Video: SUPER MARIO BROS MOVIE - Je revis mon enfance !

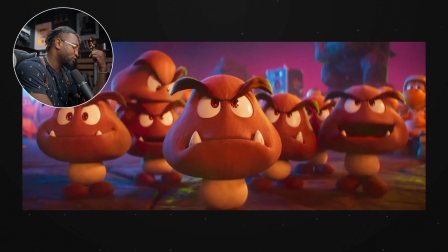C'est vrai, mais quand je parle de ça, ce qui veut dire qu'il n'y a que deux couleurs. Donc, ils ont utilisé que le bleu et un peu d'oranger.
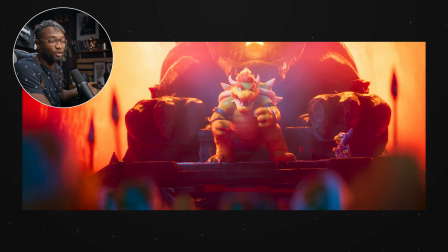Pourquoi ? Parce que quand on connaît Doseur, Doseur c'est le méchant, donc c'est le dragon. Je pense que c'est un dragon, c'est plutôt parce qu'il crache du feu.
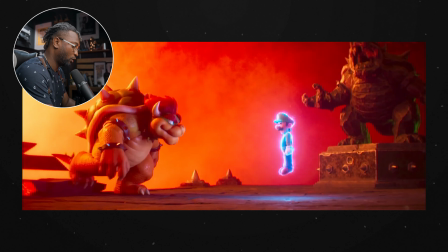Donc lui, son monde est déjà représenté par sa couleur, la couleur rouge. Et quand on voit ce premier plan, c'est une sorte de volcan si je peux dire ainsi, on sent qu'ici qu'on a travaillé que sur deux couleurs.
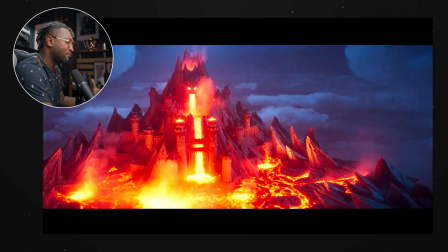Et ceci représente très bien le contraste que nous avons. Là, on a tout ce qui est sur le volcan et dans le temps rouge, dans orangé, jaune, rouge, tout cela. Mais tout ce qui est background, on sent que c'est le bleu qu'ils ont utilisé. Et là, ça nous permet facilement à faire cette différence ou à séparer ces deux éléments,
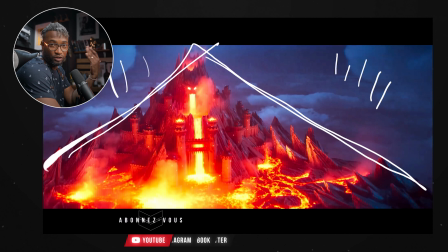que ce soit l'élément qui est sur le foreground, qui veut dire dans le premier plan, et dans le background,
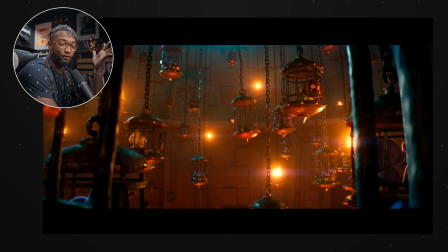qui est bien sûr le ciel qui se présente là. Dans cette partie du trailer, on quitte de l'extérieur pour l'intérieur. Et si dès qu'on entre, on remarque quelque chose, on voit qu'il y a plusieurs, je peux appeler ça prison. Il a, Bowser a emprisonné plusieurs personnages, que l'on va voir au fur et à mesure que la vidéo va évoluer.
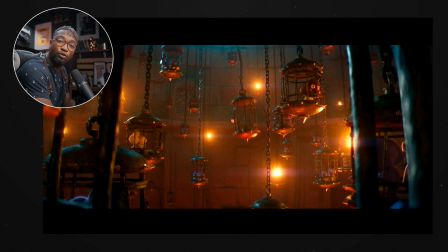Mais la chose qu'on remarque ici, comme je l'ai dit tantôt, on est toujours sur deux couleurs. Alors, que ça soit à l'intérieur. Et la manière dont les lumières se présentent sur ce plan, on sent qu'il y a une forte lumière au-dessus. On peut dire qu'on peut appeler ça « light 1 » qui vient par-dessus, qui est ce temps bleu.
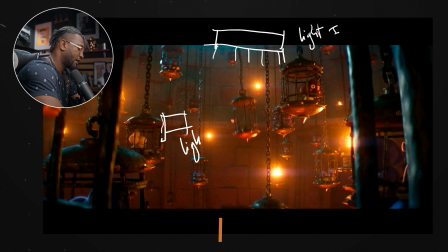Et je pense qu'il y a une autre lumière de ce côté. S'il faut appeler ça « light 2 », qui vient de ce côté. Pourquoi ? Parce qu'on sent que ça, ce n'est pas une lumière qui vient par-dessus, mais ça vient de côté. Juste pour, comme j'aime le dire, séparer les éléments qui sont au premier plan à ceux qui sont au milieu et au background.
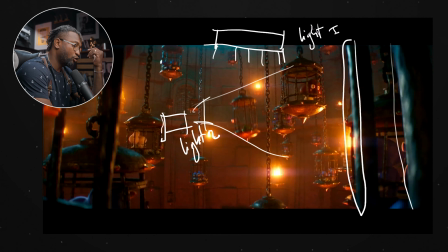Et cette lumière nous permet vraiment à faire cette démarcation. Sinon, ça serait très compliqué de pouvoir remarquer la prison qui est juste là devant.
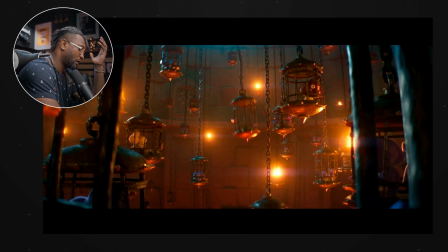Et si on remarque bien, on verra qu'il y a des lumières qui sont aussi placées comme des prisons. Pourquoi ? Il y a aussi des lumières qui sont placées comme ces prisons qui sont par-ci, par-là. Là, on s'est remarqué, on peut appeler ça des torches si on veut, ou juste des lumières qui pondent aussi comme ces prisons.
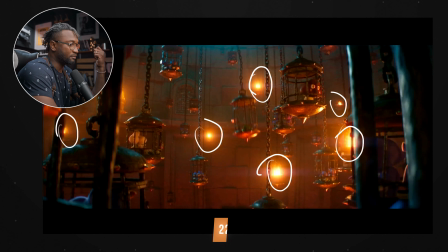Et ce sont ces lumières qui deviennent aussi des motivations pour nous permettre à bien éclairer Luigi. Comme ça, au moins, on n'aura pas qu'une lumière qui vient vers le bas et une autre qui viendra vers au-dessus. Mais là, ça nous permet d'avoir cette ambiance-là qui l'entoure et ça nous donnera justement cette motivation des lumières.
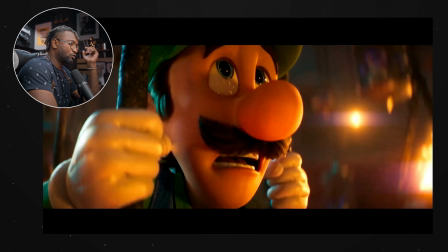Comme ça, quand on éclaire, ça n'aurait pas l'impression d'être bizarre d'où vient cette lumière. Et c'est sur ce slide-ci que l'on sait facilement remarquer justement l'importance de ces torches-là. Ça nous permet d'avoir cette motivation que l'on sait retrouver même sur Luigi. On sent cette lumière-là vraiment assez jaunâtre qui vient, qu'on sous-entend qu'il provient sur les lumières qui sont là. Et puisqu'on a vu des lumières par-ci, par-là, tout autour de lui,
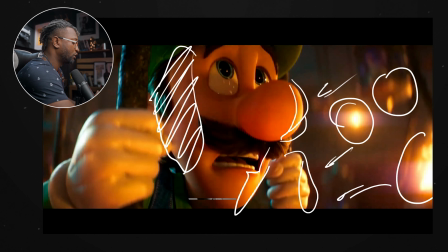on sait même placer certaines lumières sur d'autres zones en s'imaginant qu'il y a de la lumière qui provient de ce côté-là. Ça nous permet justement de bien envelopper notre personnage de lumière, que ce soit d'ombre même, parce qu'il ne faudrait pas forcément tout éclairer. Il faudrait aussi laisser les coins d'ombre pour donner justement de la forme ou du volume, que ce soit sur le visage du personnage ou dans son corps tout entier.
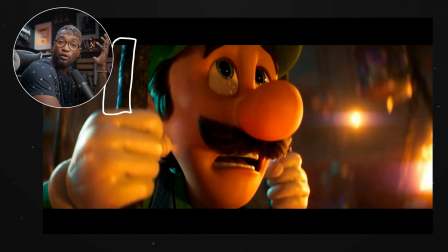Il reste quand même consistant sur cette lumière bleuâtre là qui vient de par-dessus, même de côté. De côté, je ne sais pas si ça vient d'où, mais certainement, il doit y avoir une motivation pour faire justement l'harmonie des couleurs allant sur le temps orangé, le temps bleu. Comme j'aime toujours le dire que sur le wheel de couleur, on a par exemple le rouge là, on a le bleu là,
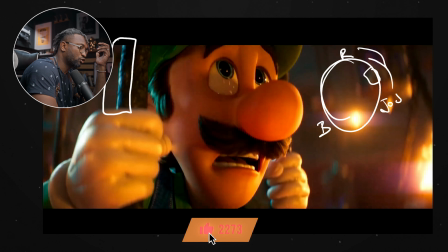on a le jaune de ce côté. et plus on va vers le rouge on aura l'orange orange qui sera là et là on aura le violet qui sera de ce côté et là on aura le vert le vert qui sera là maintenant pour faire ces temps de lumière on sait que si on est sur
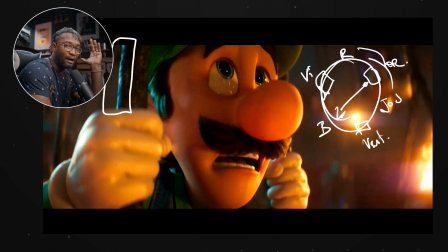l'orange dès qu'on vient sur le bleu on sait que notre harmonie sera assez parfaite chose qu'ils sont en train de faire ici et qui
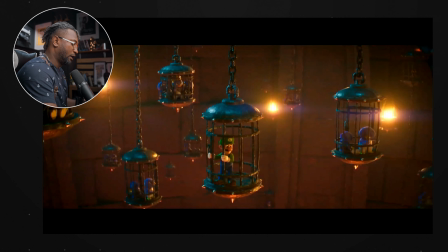montre à quel point c'est vraiment bien réfléchi la manière dont ils ont eu à travailler et ces plans c'est vraiment juste pour nous montrer un peu à quel point il y a une lumière par-dessus, comme je l'avais dit, une lumière qui vient forcément de ce côté-là, si ça vient pour éclairer.
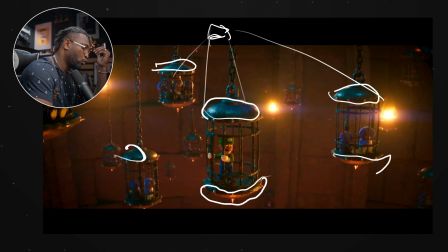Et bien sûr, on a la lumière rouge, rougeâtre, qui vient vers les laves qui sont en bas. Quand Luigi était entré, on avait bien sûr vu ça. Et bien sûr qu'ils ont mis ces lumières, on peut dire pour la décoration, mais c'est aussi pour avoir un sens, comme je vais toujours le dire.